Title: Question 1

When creating my trailer, I put a lot of factors into account. For example, location. I wanted my trailer to be simplistic. This is why I focused it in one location, so I used the school hall. Once I had closed the curtains and switched off the lights, it created a perfect atmosphere and sinister look. The location provided plenty of low-key light. Low-key lighting is a convention of horror trailers that I had used to create a sinister atmosphere.
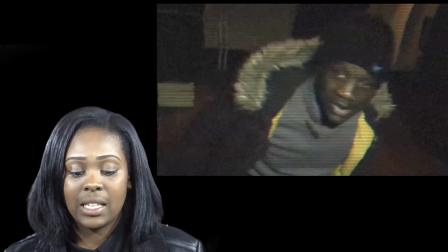[0:25]
Low-key lighting enhances the fear as the audience cannot see everything in the shot. Also, it creates mystery.
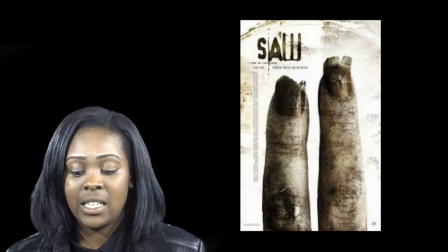[0:31]
When analysing my two trailers, Saw 2 and Insidious Chapter 2, I used them as inspiration for my own trailer. Another factor that helped create my trailer was camera shots. Camera shots give trailer meaning and help the audience to follow narrative.
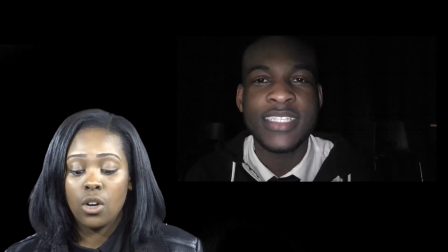[0:45]
The shots I used varied to show different things. I used lots of close-ups to show the MVC of characters, similar to what Saw 2 did. Also, the use of low-angle shots in my trailer, Phobia, to symbolise power.
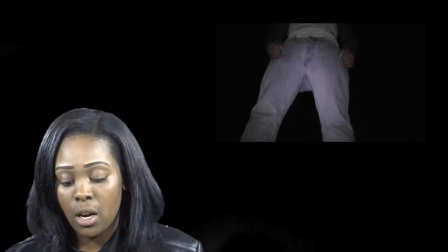[1:02]
Here is a shot of my antagonist taken from a low angle to make him appear bigger and dominant. This also makes him look mysterious and scary to the audience. One trailer I got inspiration from was The Helper, where they use a record frame.
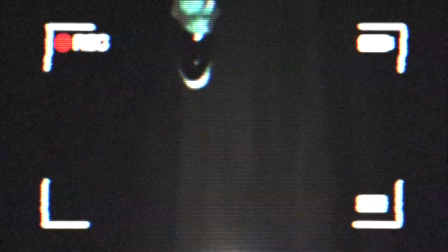[1:16]
I used this also by using the effect camcorder on Final Cut Pro. This was used to involve the audience and to make the audience feel part of the action.
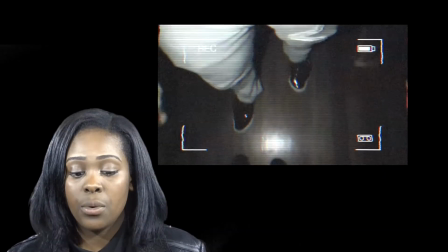[1:24]
The aim was to make the audience feel uncomfortable. For example, in Saw 2, when the action intensifies, the typography appears faster and jumps out.
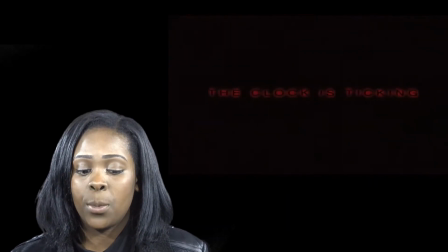[1:33]
When creating my trailer, I used this as inspiration and added typography. Towards the end, that linked with the increasing action.
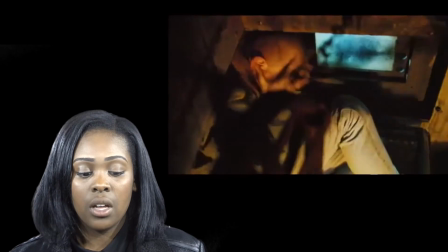[1:39]
Throughout my trailer, I used captions instead of dialogue. This is because I think this is the best way to build and create tension. Also, it makes the audience concentrate. When I carried out my audience research, most of my audience wanted captions instead of dialogue to follow narrative. Music played a key role in my trailer. It created and built up the tension. I used a heartbeat throughout, but towards the end, it increased in tempo and in volume. This was effective and almost represented how the audience heartbeat was increasing. I used another set of music that started off slow and then increased in tempo and volume.
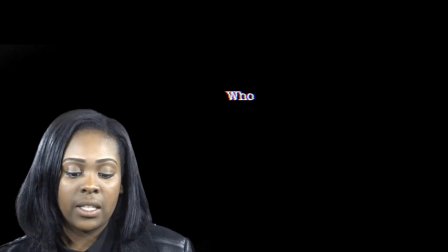[2:10]
The music created the pace for my trailer and created suspense. This conforms to the codes and conventions of a horror trailer.
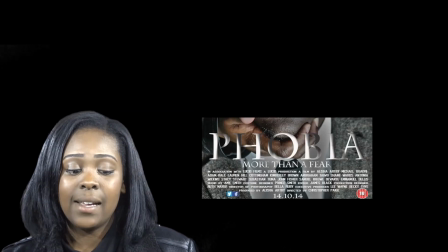[2:17]
The typography used at the start of my trailer is the same text that was used for my film poster and magazine front cover.
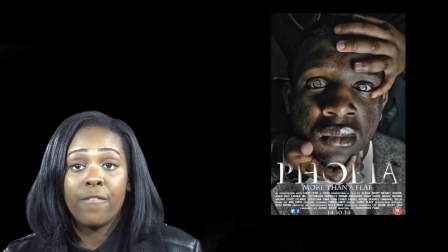[2:23]
This was to create synergy throughout my three products. When creating my film poster and magazine front cover, I wanted to follow the codes and convention of horror. I used a variety of techniques that I've seen in similar posters and magazines to create it.
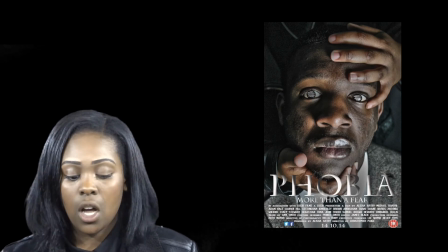[2:36]
Firstly, my film poster. I wanted to conform to the codes and conventions by creating a main image that created enigmas.
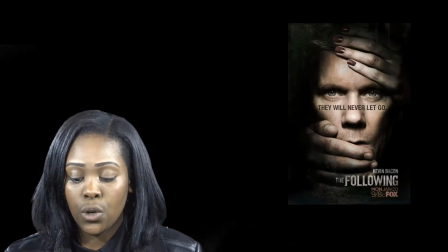[2:43]
One poster I looked at was the following, which is a poster for a TV show. I liked the main image because of the use of the low-key lighting and the direct mode of address of the protagonist.
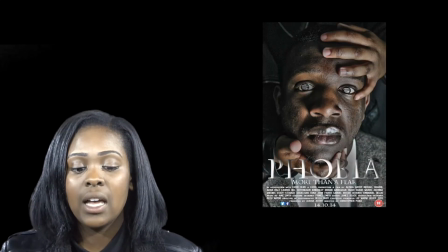[2:54]
Therefore, when I created mine, I used the same mode of address and used the hand grips on the protagonist's neck and forehead.
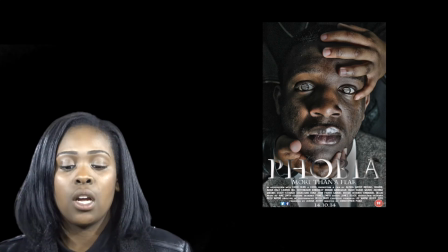[3:00]
I edited my main image by using HDR toning and by making the protagonist look frightened. By also using HDR, it allowed me to increase the exposure, which allows the audience to see the detail in his face. The fact that you can't see who's attacking him adds to the mystery and creates more enigmas in the audience's mind.
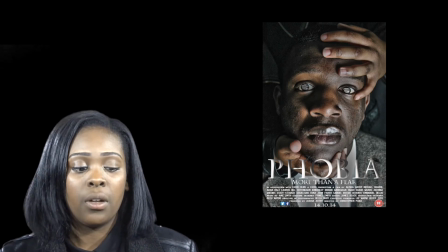[3:17]
Also, most film posters place the title of the film on the bottom. I followed this convention, as I didn't want to interfere with the main image. My main image is the main feature of my film poster and attracts the audience.
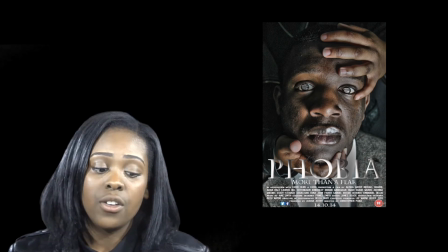[3:31]
When creating my tagline, I used my research of phobias for inspiration.
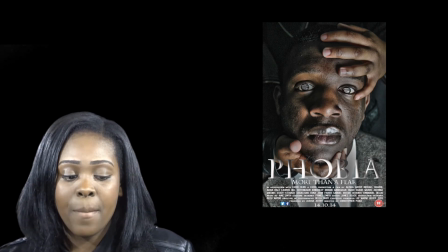[3:35]
When researching, I looked at the definition of phobia and found out it meant more than a fear. Therefore, I made my tagline more than a fear. More than a fear heightens my trailer's aspect of fear and adds to the overall concept of the trailer. Low-key lighting is used in my main image and is a convention of the horror genre.
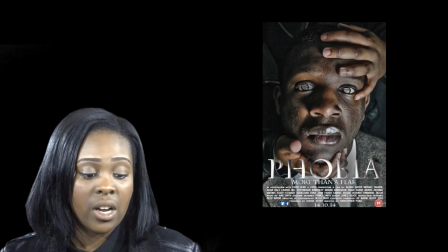[3:52]
Also, my film poster has a rating, contains credits, a tagline, and the protagonist is revealed.
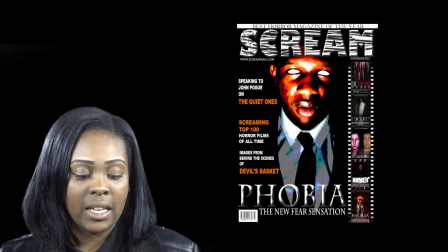[3:58]
When creating my magazine front cover, I considered lighting, typography, and conventions of a magazine front cover. Before I began to make my magazine front cover, I looked at Fangoria magazine front cover for inspiration.